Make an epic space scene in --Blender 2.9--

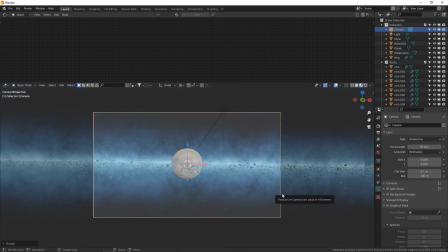1727s
I'm going to go to 25. Now, this is a wide angle lens now, so we need to zoom in. So GZZ.
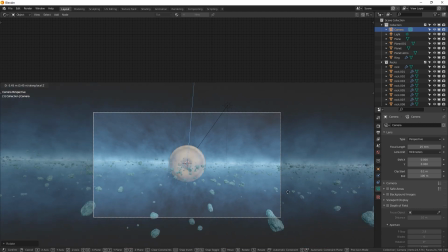1732s
Now, hold shift also to do it a little bit slower, more carefully. Looks pretty sweet.
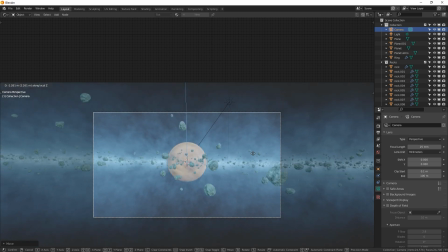1737s
As you fly through these, it looks so cool. Shoo, shoo, shoo, shoo. With a wide angle lens, that will be more exaggerated and interesting.
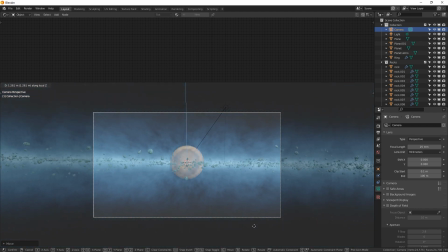1745s
So that's why I like wide angle lenses, especially in space for something like this. If there's foreground, it looks great. Okay, now the other thing to make this more interesting is the positioning. So we're going to use what's called a rule of thirds, which is where you divide your visual, whatever it is,
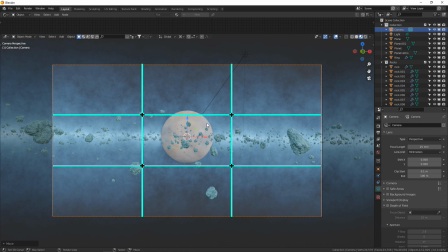1759s
whether it's a photograph or a graphic design or a 3D planet, into 9 squares. And we're going to place our point of interest, which is the planet, in the top left intersection. You can pick any of these intersections or lines to use, but I'm just going to use the top left.
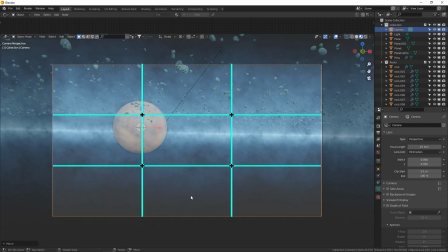1774s
So we need to move this over here. We need to rotate this back up to get the asteroids back in there.
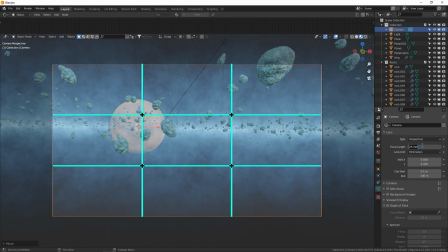1782s
Move it in a little bit closer. I'm going to go to 30 millimeter. There we go.
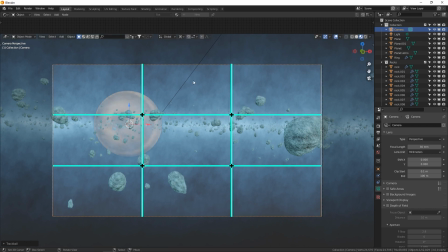1788s
And I still like that crooked thing going on. So I'm going to go back to individual origins and just rotate the camera.
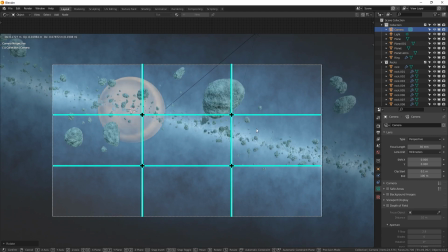1795s
Yeah, that looks way more interesting. Retarget my planet.
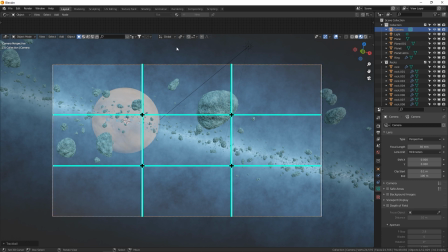1800s
There we go. Now, if we want to rotate around to get a better position, we can go back to 3D cursor, and the 3D cursor is still in the middle of the planet.
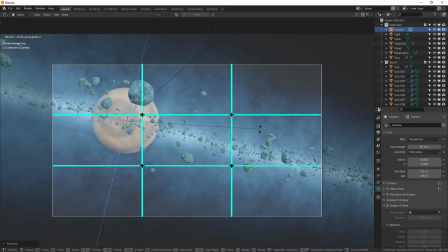1807s
So RZ, look at this. I'm just rotating the camera around the planet to find a better, you know, aesthetically pleasing arrangement of asteroids. Some in the foreground, some in the background. That looks good to me. Now in my scene, I grabbed a few asteroids and made them on their own, just not geometry nodes, but just free floating.
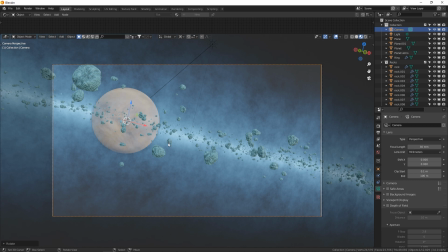1827s
And I positioned them around the camera strategically to better frame the scene to make it more interesting. Just grab a few of these rocks.
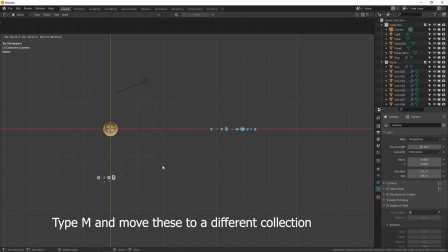1832s
I'll do four of these. Shift D and put them right in front of the camera. Go to camera view, and they're really big, so let's shrink them down.
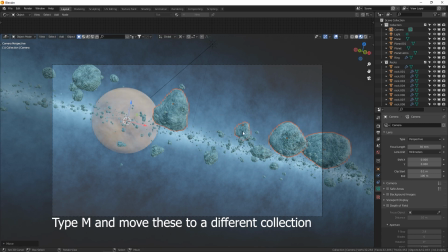1840s
We got four of them to play with, so let's put this one up here. This one down here. Make sure they don't look like any other asteroids nearby. You can rotate them.
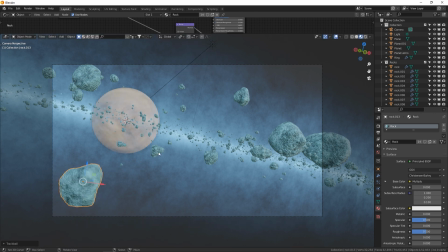1850s
Oops, go to individual origin. You can rotate them away from the camera so they don't look like these three guys, because they are all just, you know, siblings of each other. There. And we'll put one really close to the camera. So seven for above view. Let's zoom in here.
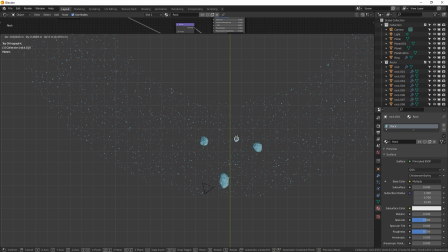1865s
There we go. And don't put them all in the same plane. You know, give them some distance. There we go.
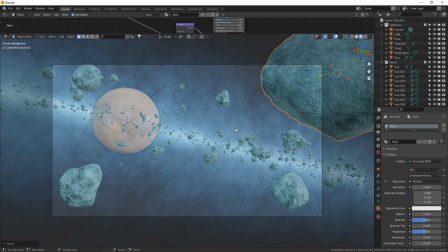1871s
Cool. Now, if we do some depth of field, we can have this one a little bit blurry if you want to go for that look. Awesome. All right. It's already more aesthetically pleasing, right? Looks cooler. One last thing before I hit render again is I noticed the stars are a little bit sparse in my render earlier.
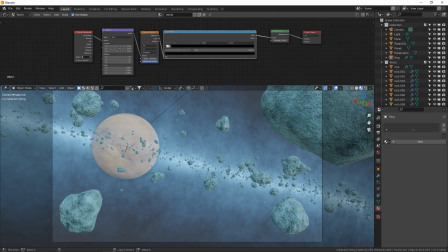1886s
So I'm going to go back to world and increase my scale to, let's do 500. There we go. And maybe drop this down just a little bit. Okay. Your light source should be set to sun, which means they are directional lighting that is more like a laser rather than a pinpoint or a light bulb.
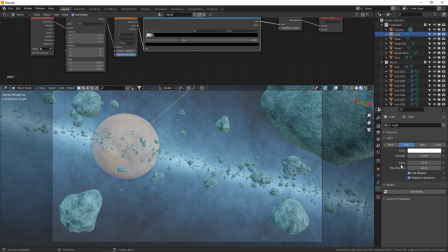1906s
The light will always go in a straight line, not away from the light source, but all in a straight direction. So also put your angle down to a low number like one, so it's a harsh sunlight. And you can put your max bounces down to like 8. I think that makes the render a little bit quicker. Let's turn our sun up to 6 power for the strength.
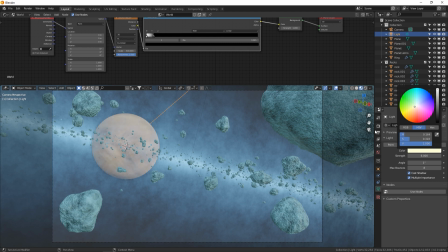1923s
And maybe give it a little bit of color, a little bit of a warmer sun. There we go. Cool. And let's hit render now and see what this looks like.
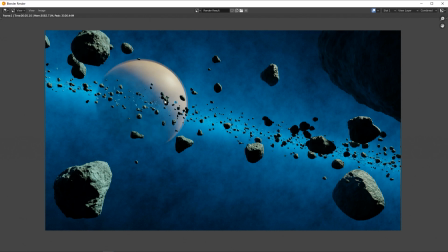1930s
All right. Definitely looks better. There's some things I can work on. I like that the planet is disappearing because that planet is far away, like super far away, right? That's just how things work in space. So I like that it's obscured. This front level of haze is a little too noisy now. It's kind of distracting. I'm going to make it a little bit weaker and maybe move it closer to the camera.
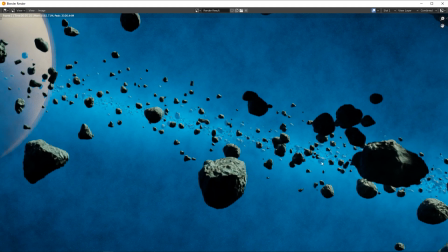1949s
Because if you look, some of these asteroids are obscured by the fog and some are not.
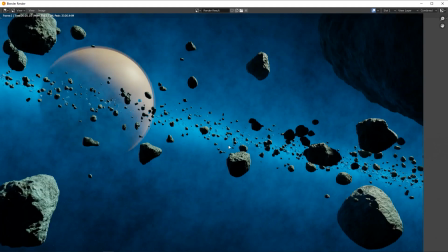1955s
That's okay, because the farther away something gets, the more refraction and obscuring there is to it if there's atmosphere in the way. But it's sort of a little too far back. So I'm going to move it forwards.
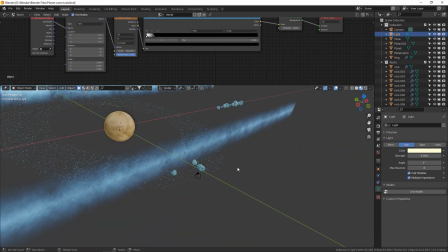1969s
So let's zoom out. Here's our scene. Grab that front level of haze.
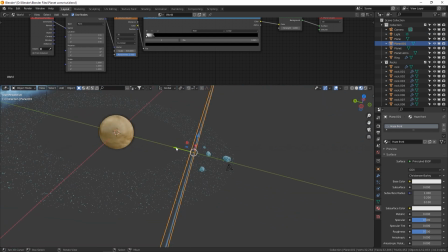1974s
Let's move it about twice as close as it was.